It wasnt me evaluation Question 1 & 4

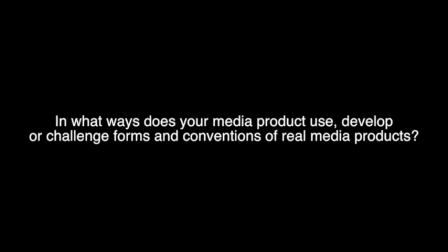(0:00)
In what ways does your media product use, develop, or challenge forms and conventions of real media products?
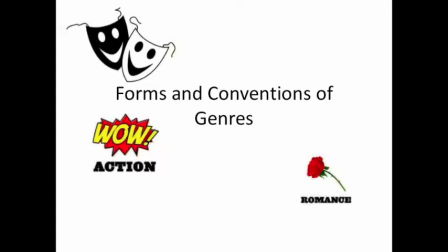(0:06)
Forms and conventions are predictable techniques that convey a certain genre.
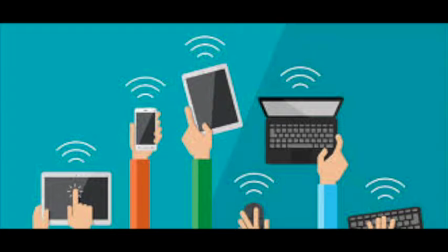(0:09)
These techniques are used by the media to communicate a certain idea to the audience or to convey an impression that's expected by the audience.
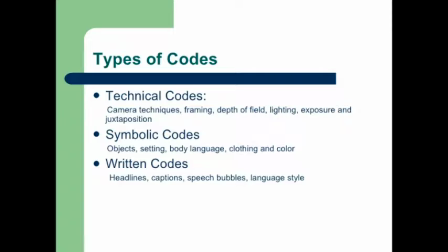(0:17)
There are two different types, technical and symbolic. Technical codes include camera angles, sound, and lighting.
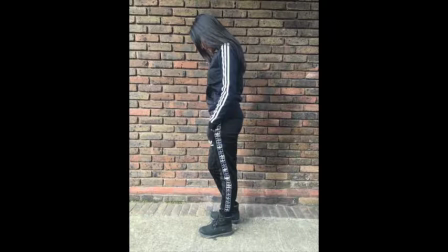(0:25)
Symbolic codes include the language, dress, and actions of characters.
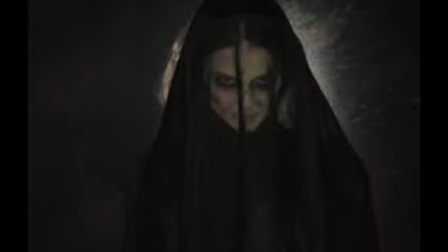(0:30)
The horror movies we got many of our ideas from are The Women in Black, Ouija, and The Monster House.
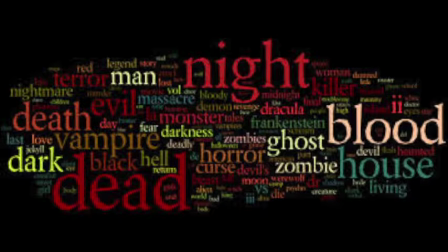(0:36)
The genre of our movie is horror. We made this very clear for the audience as we filmed majority of our scenes in the dark.
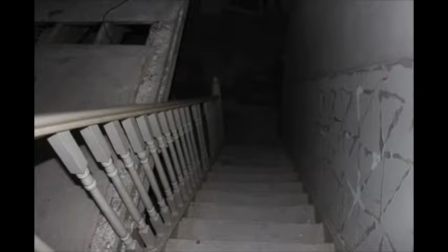(0:43)
The locations in horror movies tend to be in the dark and in an isolated place, which again helps to create suspense.
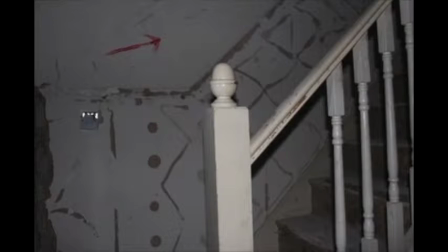(0:51)
The location we used was an abandoned house. We got the idea of the killer from The Women in Black.
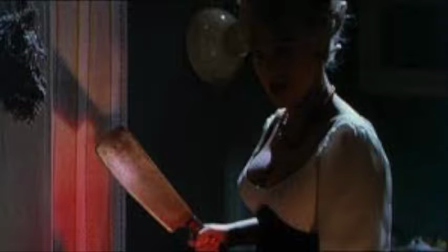(1:00)
Props in horror movies include of a saw, knives, hammer, chainsaw, and other weapons which are harmful and inflict pain.
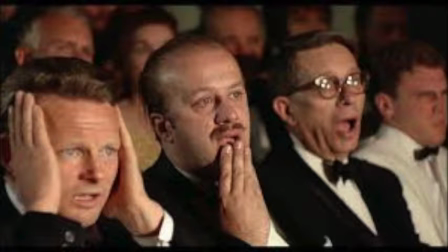(1:08)
The more harmful the weapon, the more shock or anxiety will be built within the audience.
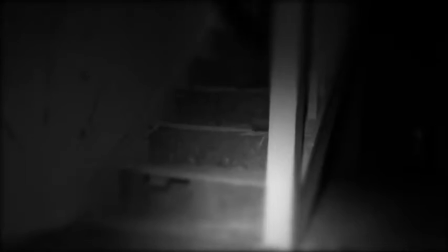(1:14)
In our film opening, we had a killer holding a hammer, which was his signature weapon.
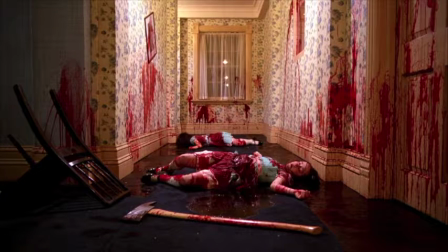(1:21)
Blood is also heavily featured in horror movies, which are very effective in building suspense and worry.
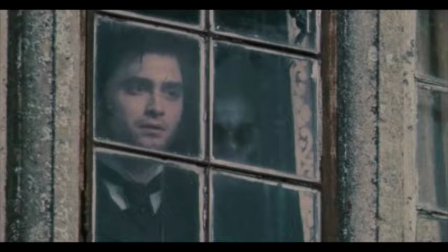(1:29)
One scene in The Women in Black, called She's Behind You, is when they start to show glimpses of the bride.
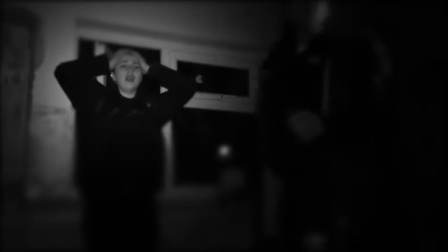(1:37)
As they only show glimpses of her and not her real face, we get the idea of showing the audience that the killer exists, but not once showing the face.
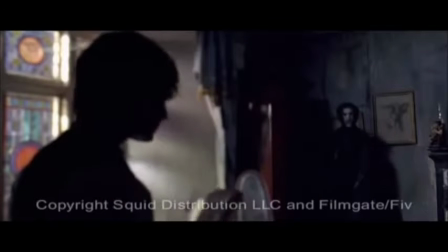(1:45)
The scene where the bride is reunited with her son is when we see the bride and the audience see her full outfit.
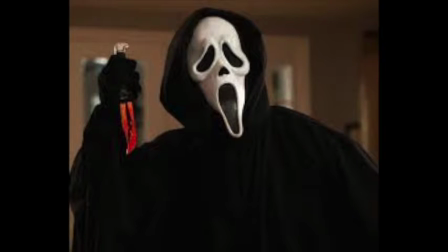(1:52)
Horror films feature an antagonist, which their aim is to cause harm and fear to the protagonists.
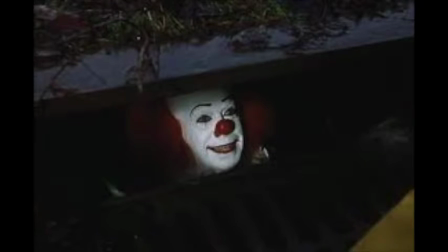(1:58)
The antagonist is usually either hidden or has an abnormality which makes the audience unable to identify the character,
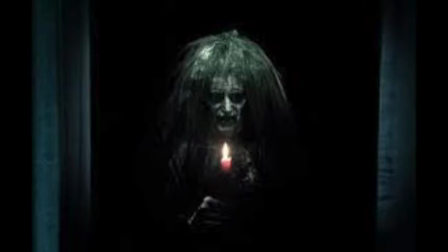(2:05)
and there are usually dark and mysterious, which adds to the unidentifiable character.
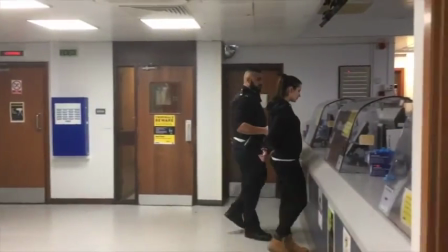(2:12)
There is often a main character or characters which are known as the final girls, in this case Priya and Jess.
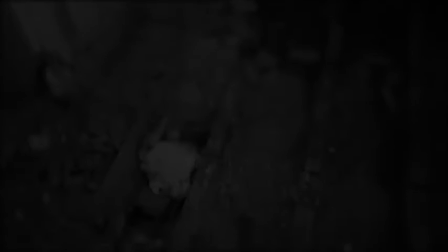(2:21)
The other types included in this film are usually people who are shown as less
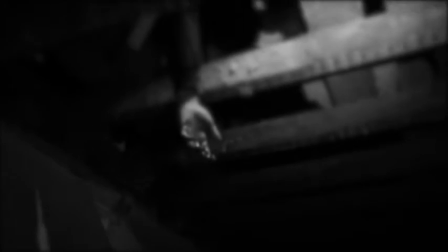(2:25)
powerful and significant as the final girl and are often killed off in the movie, which is exactly what happened to Jazzy. Be the audience for your media product. The average age range of our target audience are between 15 and 24.
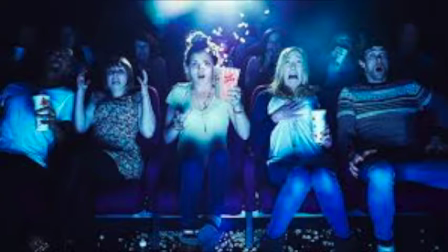(2:39)
This is because the younger generation are more daring and enjoy watching horror movies.
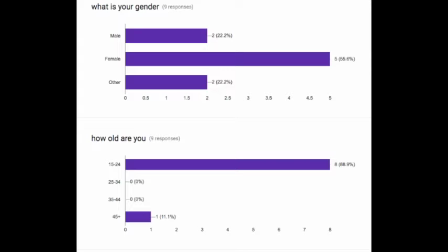(2:43)
We conducted a questionnaire, and majority of the people who answered the questionnaire were under the age of 24.
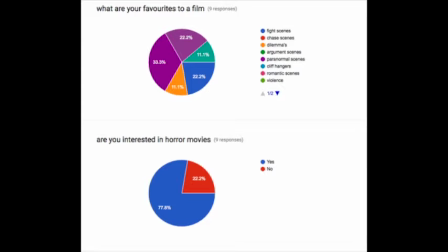(2:50)
I believe the younger generation prefer new things and going out of their comfort zone. The older generation are not our target audience because they would rather not watch horror movies.
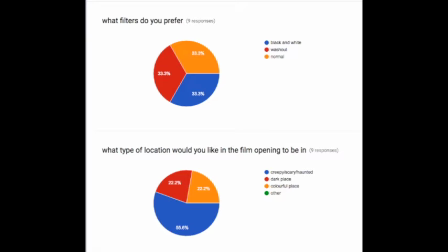(3:01)
My evidence for this is the question we asked in our survey.
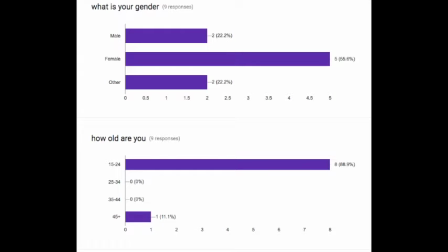(3:05)
88.9% of people who answered the survey were aged between 15 and 24.
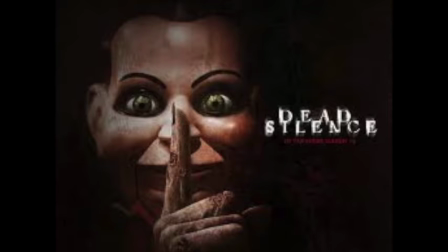(3:10)
This proves that the younger people would prefer to watch horror movies over the older people.
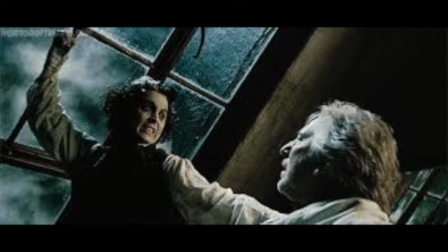(3:17)
Violence is a convention in many horror movies and stereotypically is preferred by males rather than females.
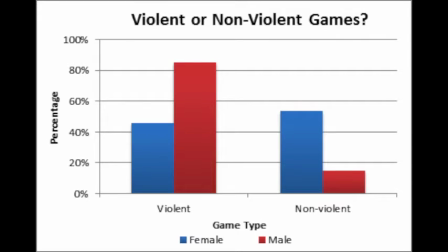(3:22)
The predominant gender of our target audience was gathered by a questionnaire we conducted.
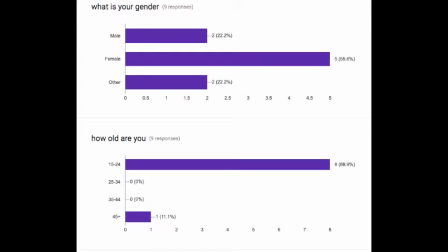(3:28)
22.2% of the respondents were male and 56.6% were female. The last 22.2% did not want to mention their gender. By analysing our results,
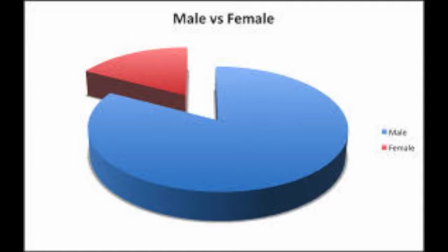(3:39)
we agreed that there was a big difference in the number of females and males that answered our question and figured that females preferred it,
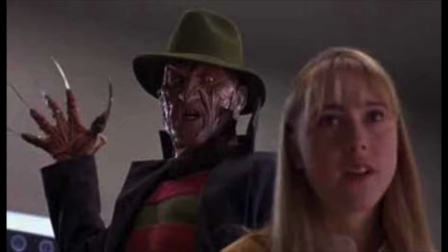(3:47)
but we only had a response from 9 candidates, which makes it too small of a number to agree that overall females would prefer horror movies over males. Lastly, more females answered the survey than males,
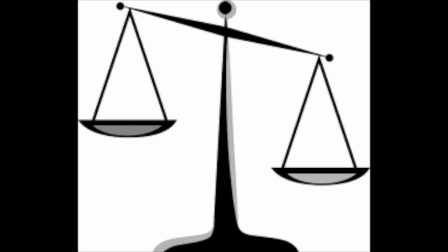(3:59)
which makes our survey slightly biased as it will be more from the perspective of a female rather than a male.